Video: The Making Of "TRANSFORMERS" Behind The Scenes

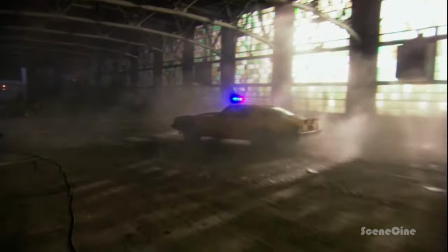3004s
was started last September, October, having meetings with Michael, trying to figure out what the Autobots would be, what vehicles we would use. And we downloaded every picture of every car that was available. We started kind of addressing the major car companies.
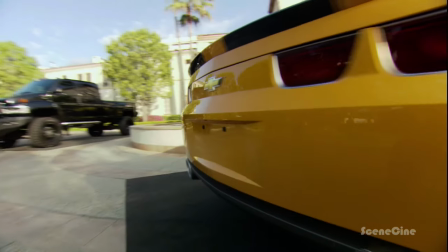3025s
Listen, when you're making a movie for $145 million, which sounds like a lot of money, it was tough to fit this movie in that box.
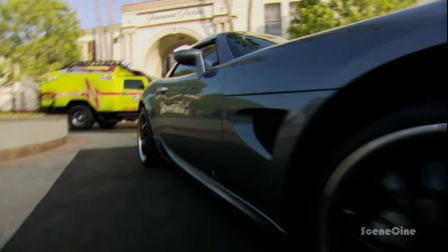3033s
And you couldn't afford to do this movie without a sponsorship, and nobody could come up with what GM has.
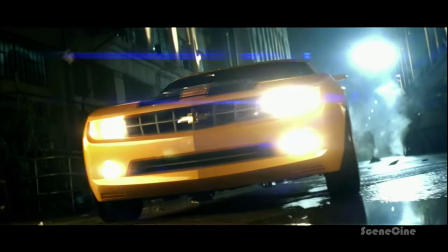3039s
For us, it is about, you know, the sexiness of their cars. I went to GM and I got into their Skunk Works there. It's a place, I can't tell you where it is, but that's where they make their stealthy concept cars.
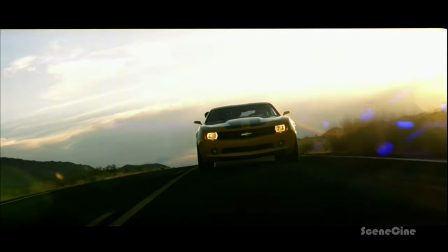3052s
But I saw this car. They didn't know what kind of car it was gonna be, but now it's the Camaro.
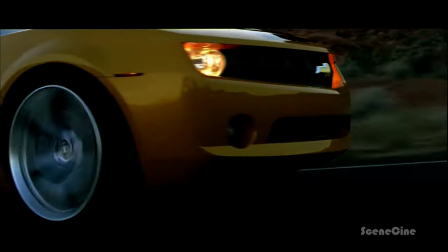3057s
And what I liked about it, it kind of had a retro look. It was a muscle car, and then just right then and there, I knew it was Bumblebee.
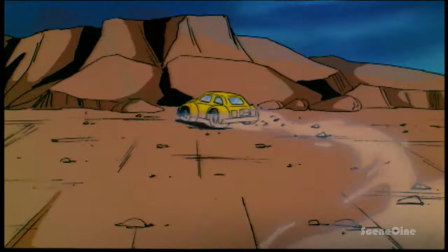3064s
Bumblebee was, in the 80s, a Volkswagen bug. And his role has always been kind of the younger of the Autobots.
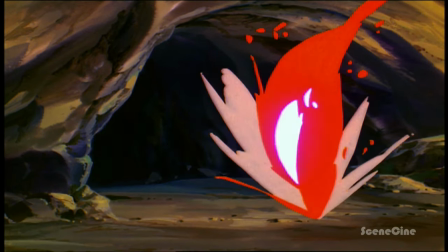3072s
We knew that he was originally a Volkswagen and a Beetle, but it was not really an option for Michael because it wasn't badass enough. I just was never going to use the Volkswagen bug for Bumblebee. It just wasn't going to be in my cars.
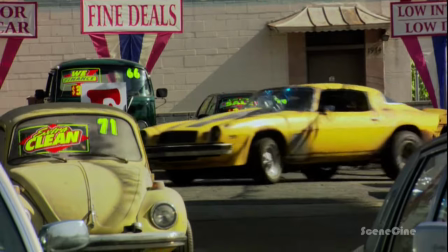3085s
It just reminded me of Herbie the Love Bug. But we do make nod to it in the movie, because if you notice on the parking lot, the Camaro is actually parked next to a bug.
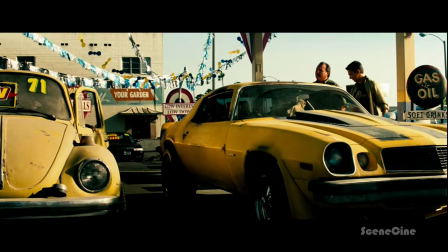3093s This is a classic engine right here. I sold a car the other day. Oh, my God.
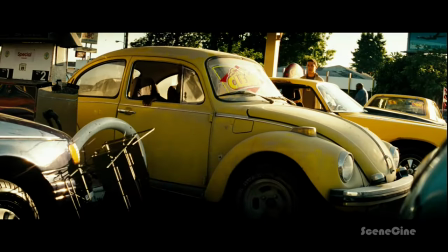3100s Gee.
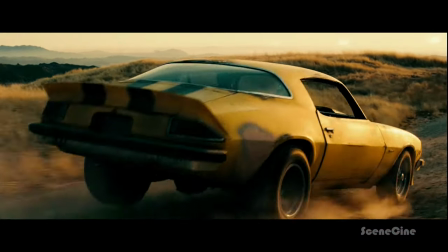3101s
Bumblebee, we said, you know, as long as he's yellow, let's find some cues that will harken back to what people remember.
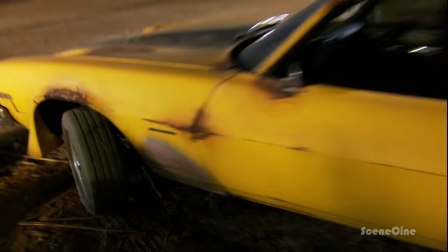3110s
But let's not have that be as far as you can go. I think the Camaro, the old Camaro, is really cool. And, you know, it's a nice beater car. The quintessential Camaro is a 69.
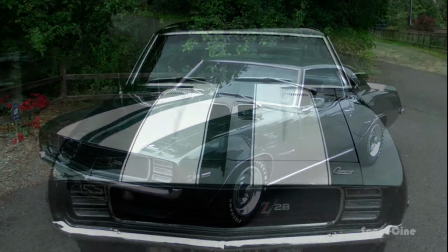3123s
You know, everybody's been a million of them hot rodded. And so I kind of wanted to find that, you know, like the cheesiest version of the Camaro that would be perfect for this kid's first car.
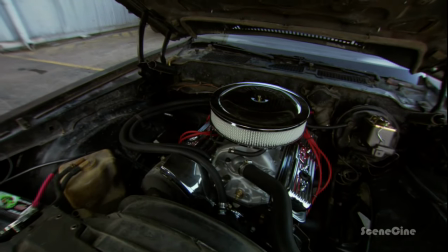3134s
If he didn't have any money, he would never go out and be able to afford a 69. This is a Camaro, 1977 Camaro.
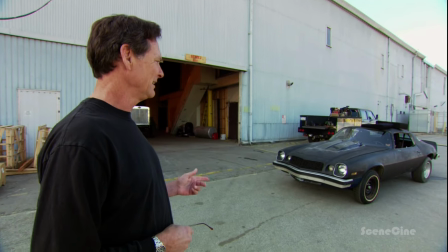3142s
Nobody wanted them, nobody needs them, they're hard to find. This one was pulled out of Palmdale, the other two were pulled out of Oklahoma.
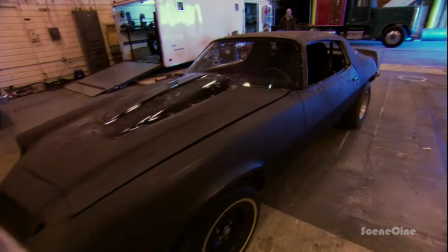3150s
We're gonna redo them, repaint them, new engines, everything redone so that Kenny Bates can drive the heck out of them for his stunts.
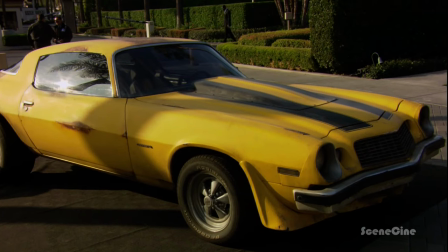3160s
So this was kind of like, you know, the perfect dichotomy for the new Camaro when he rescans.
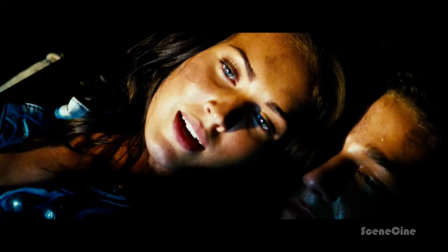3165s Why does he transform back into this piece of crap Camaro?
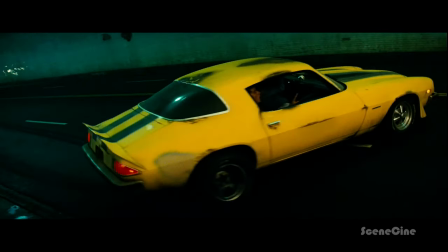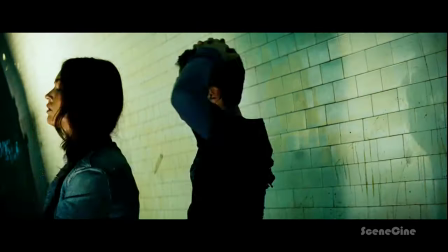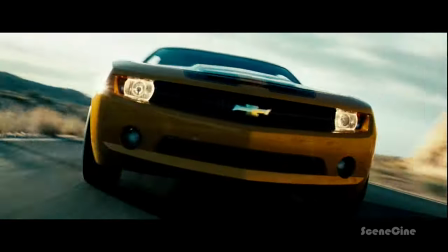3178s
That Camaro is really spectacular. I wish they were bringing it out earlier than they are. There were only two Camaros that were hand-built by GM. To fix that car is a big deal.
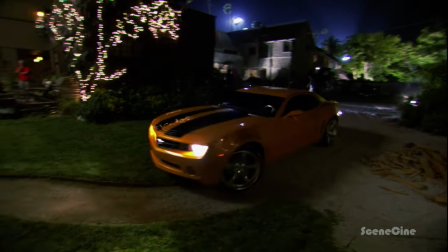3190s
If you smash a fender, you just don't get another Bumblebee fender because there aren't any. All the parts were individually made.
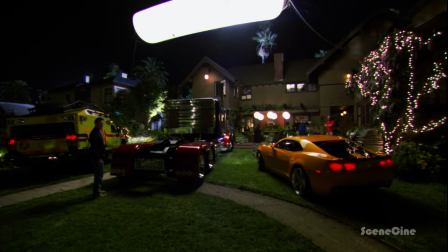3197s
It's a three-stage paint. If you get a ding in the door, you have to paint the whole door. That was a pretty trick door latch.
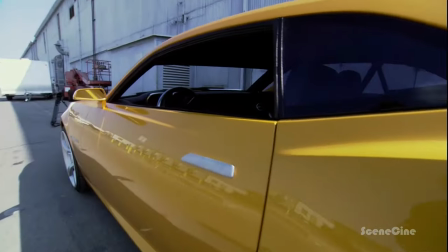3206s
No indent, no recessed area. Everything's slick. I mean, it's a $500,000 car. So it's not like, hey, go have, you know, go around the you know, it doesn't happen like that. There's wipe your feet off before you get into the car, keep your hands on the steering wheel, you know, push down at a certain rate.
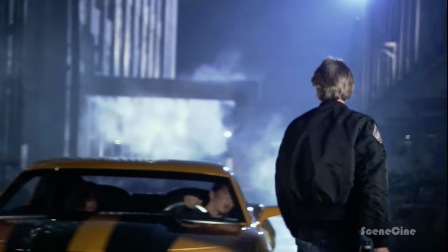3227s Do you want me to go faster? I'm just nervous about the car. I can go faster if you want. Just I'm having to keep my...
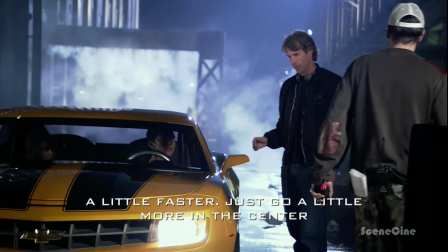3231s No, go faster. Just go a little more, just center. You are not a stunt driver, okay?
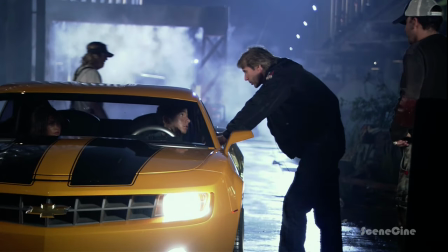3237s This is where we were parked, originally. I know. You can say everything you want. Michael, oh my goodness gracious!
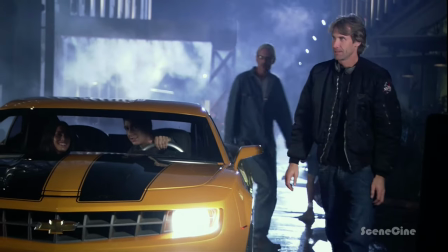3243s Let's go, come on. All right here in the center. If I crash into a wall, it's not my fault, you know?
Because I'm an actor. But it should be like this, the transformation.